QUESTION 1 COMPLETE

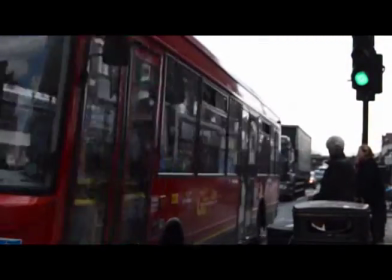0:13 A convention that we use was the large urban city, which is used commonly in most crime films because a lot of action can take place in the city rather than the countryside.
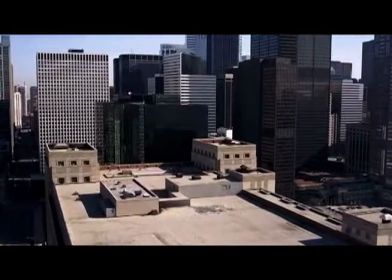0:20 Also, it's a lot easier for location recce since we live in London, so we had quick and easy access to the areas that gave a good effect.
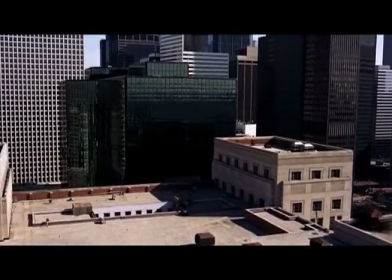0:26 In professional films, they tend to shoot with an establishing shot from the top of a building or panning down from the top of a building.
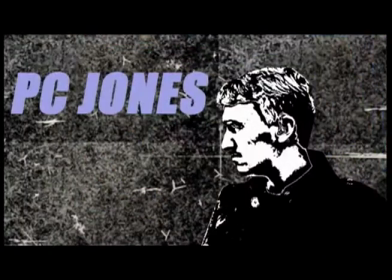0:38 When we looked into doing the genre of crime, we found out from our research that a detective tends to be white and known as good. When we say good, we mean sort of strong, always fights for the cause, and has a positive reaction all the time.
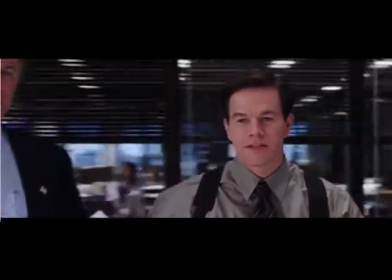0:52 So this is why we looked into The Departed more, where Mark Wahlberg plays a detective.
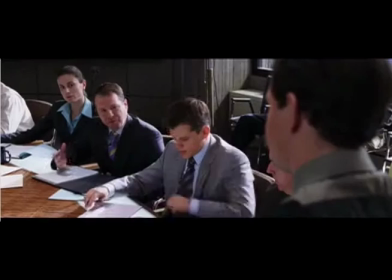0:56 He is shown as very powerful as he leads a team speech, and is shown with low angles, high angles, and a range of different camera shots.
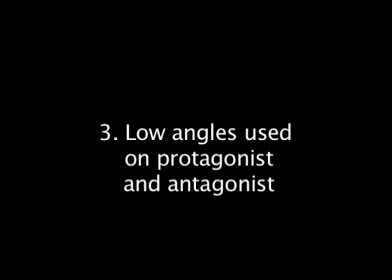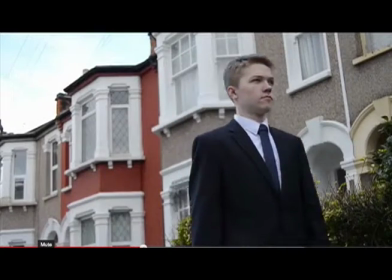1:10 A low angle on TV can be used to show power, as well as in movies. We have used it in ours to show our antagonist is powerful.
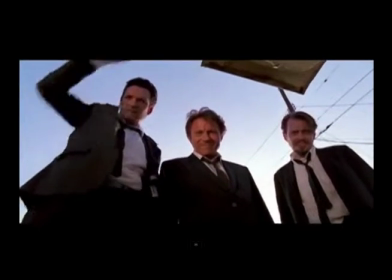1:18 In professional films, they do it a lot. For instance, in Reservoir Dogs, they show three protagonists as powerful by using the low angle.
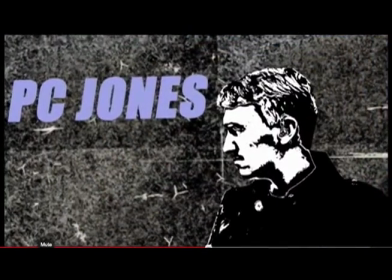1:31 A typical convention that everyone has of a detective is that there will be a good white cop. However, in some cases, it's not true. However, we decided to follow the stereotype and we have used a white detective. One film we looked into when looking at the detective character is Sherlock Holmes.
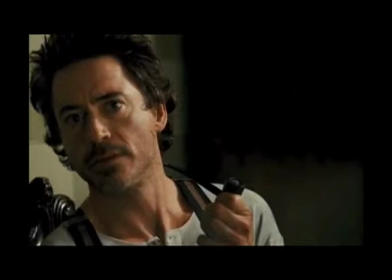1:48 Over time, Sherlock Holmes has been known as a key detective, one of the most famous white detectives as well.
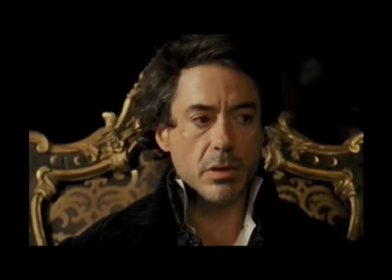1:53 Of course, we have other people such as Poirot and Frost. However, we decided to use Sherlock Holmes as he is more of a typical detective, as he displays every skill.
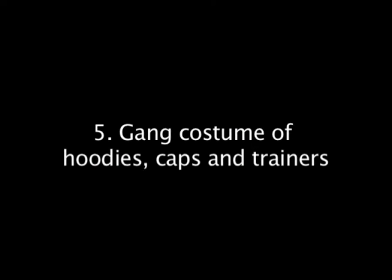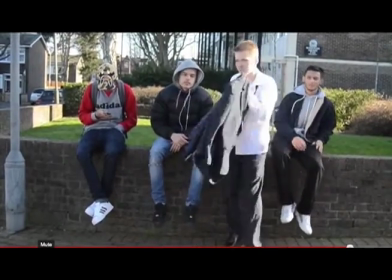2:09 In our first ever pitch, we had planned to go with hoodies, trainers, jeans, and caps for each of our characters. However, when we got our feedback from teachers, we were told that it was too mainstream. This is why we decided to use a suit.
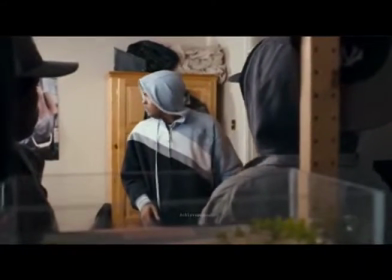2:22 The suit had a story behind it as it showed him turning into a man. As well as this, is a very untypical convention of a gangster.
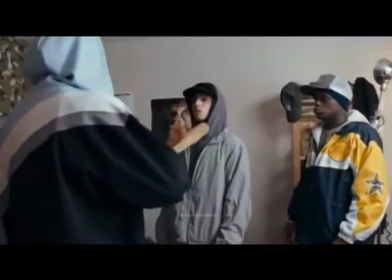2:30 Our inspiration was from Kidulthood. We used Kidulthood because it was people ranged around ours.
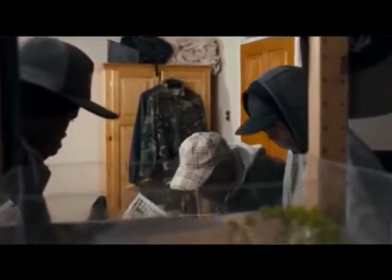2:36 They all looked late teens, which is why we decided to keep some of the costume the same as theirs.
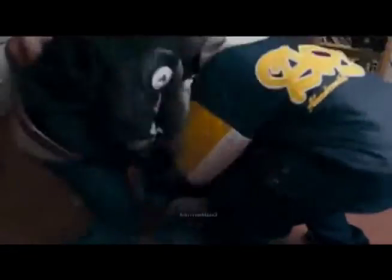2:41 However, we decided to keep the antagonist as a suit.
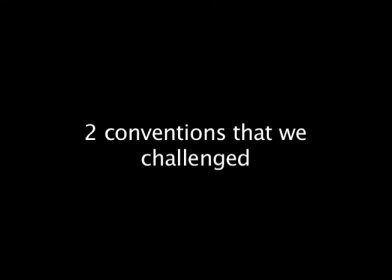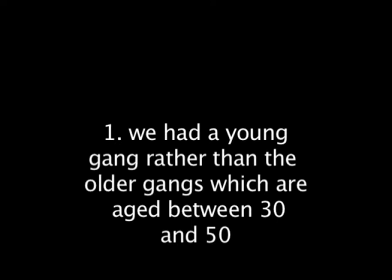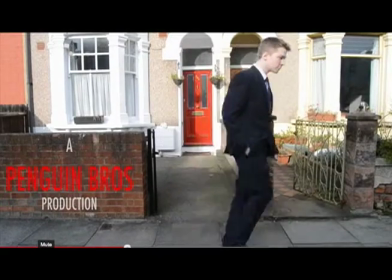2:55 Typically, people expect gang members to be older, aged between 30, 40, and 50.
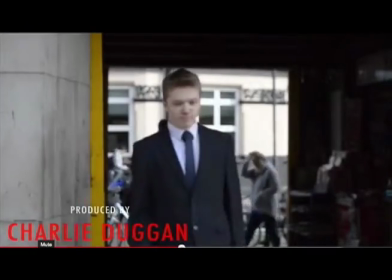3:00 However, we decided to go with a younger audience as we went with late teens. We thought this would be interesting because it would aim at our primary audience, which was teenagers in London.
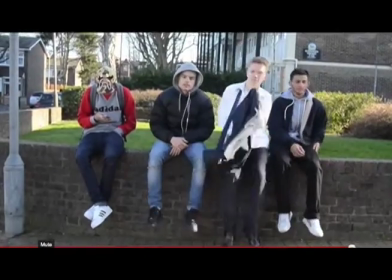3:10 However, when people think of teenagers in London, they don't think of large guns and action. This is why our film could throw people off. However, when looking at Snatch, it's much more complicated narrative compared to this to action.
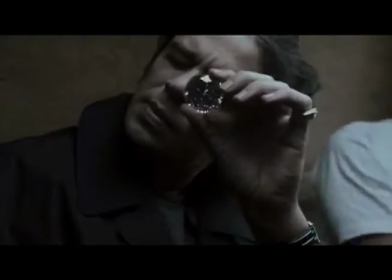3:23 Of course, there is still the action, however, each character has a story behind them.
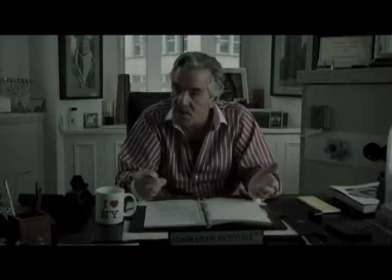3:27 As we see from the opening, each character has a unique skill, such as some can look into the price of diamonds, and some are more of the gunmen and fighters.
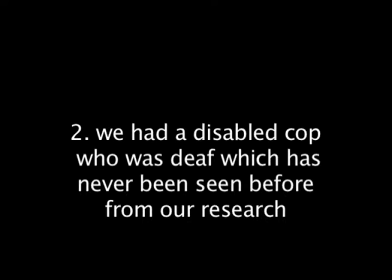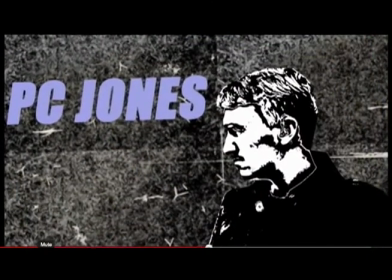3:43 In our opening, we decided to challenge the typical convention of having a detective that was capable of doing everything.
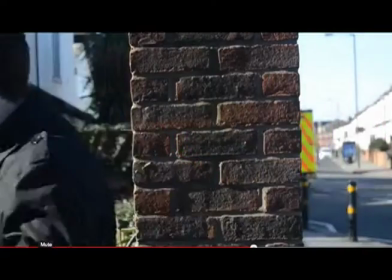3:49 Instead, we had a disabled detective who was deaf.
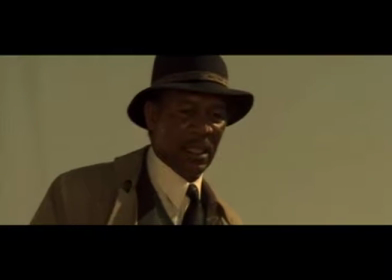3:52 In films such as Seven, you see the two detectives who are all capable of running and doing everyday stuff.
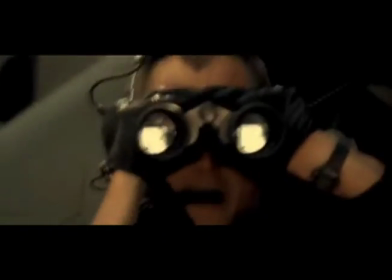3:59 We decided to show ours as disabled through the use of sound, such as the high-pitched ringing noise, the muffled music played as well.
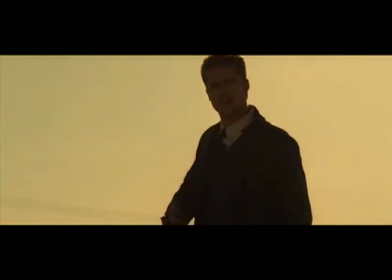4:06 As well, we used mise-en-scène such as props.
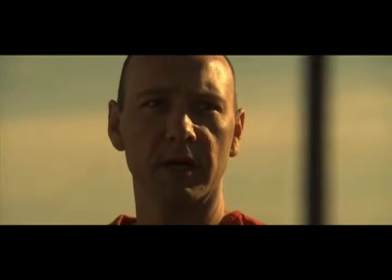4:08 We used the earpiece that showed him as deaf, as we couldn't afford a hearing aid, so we used a headphone that looked along the lines of a hearing aid.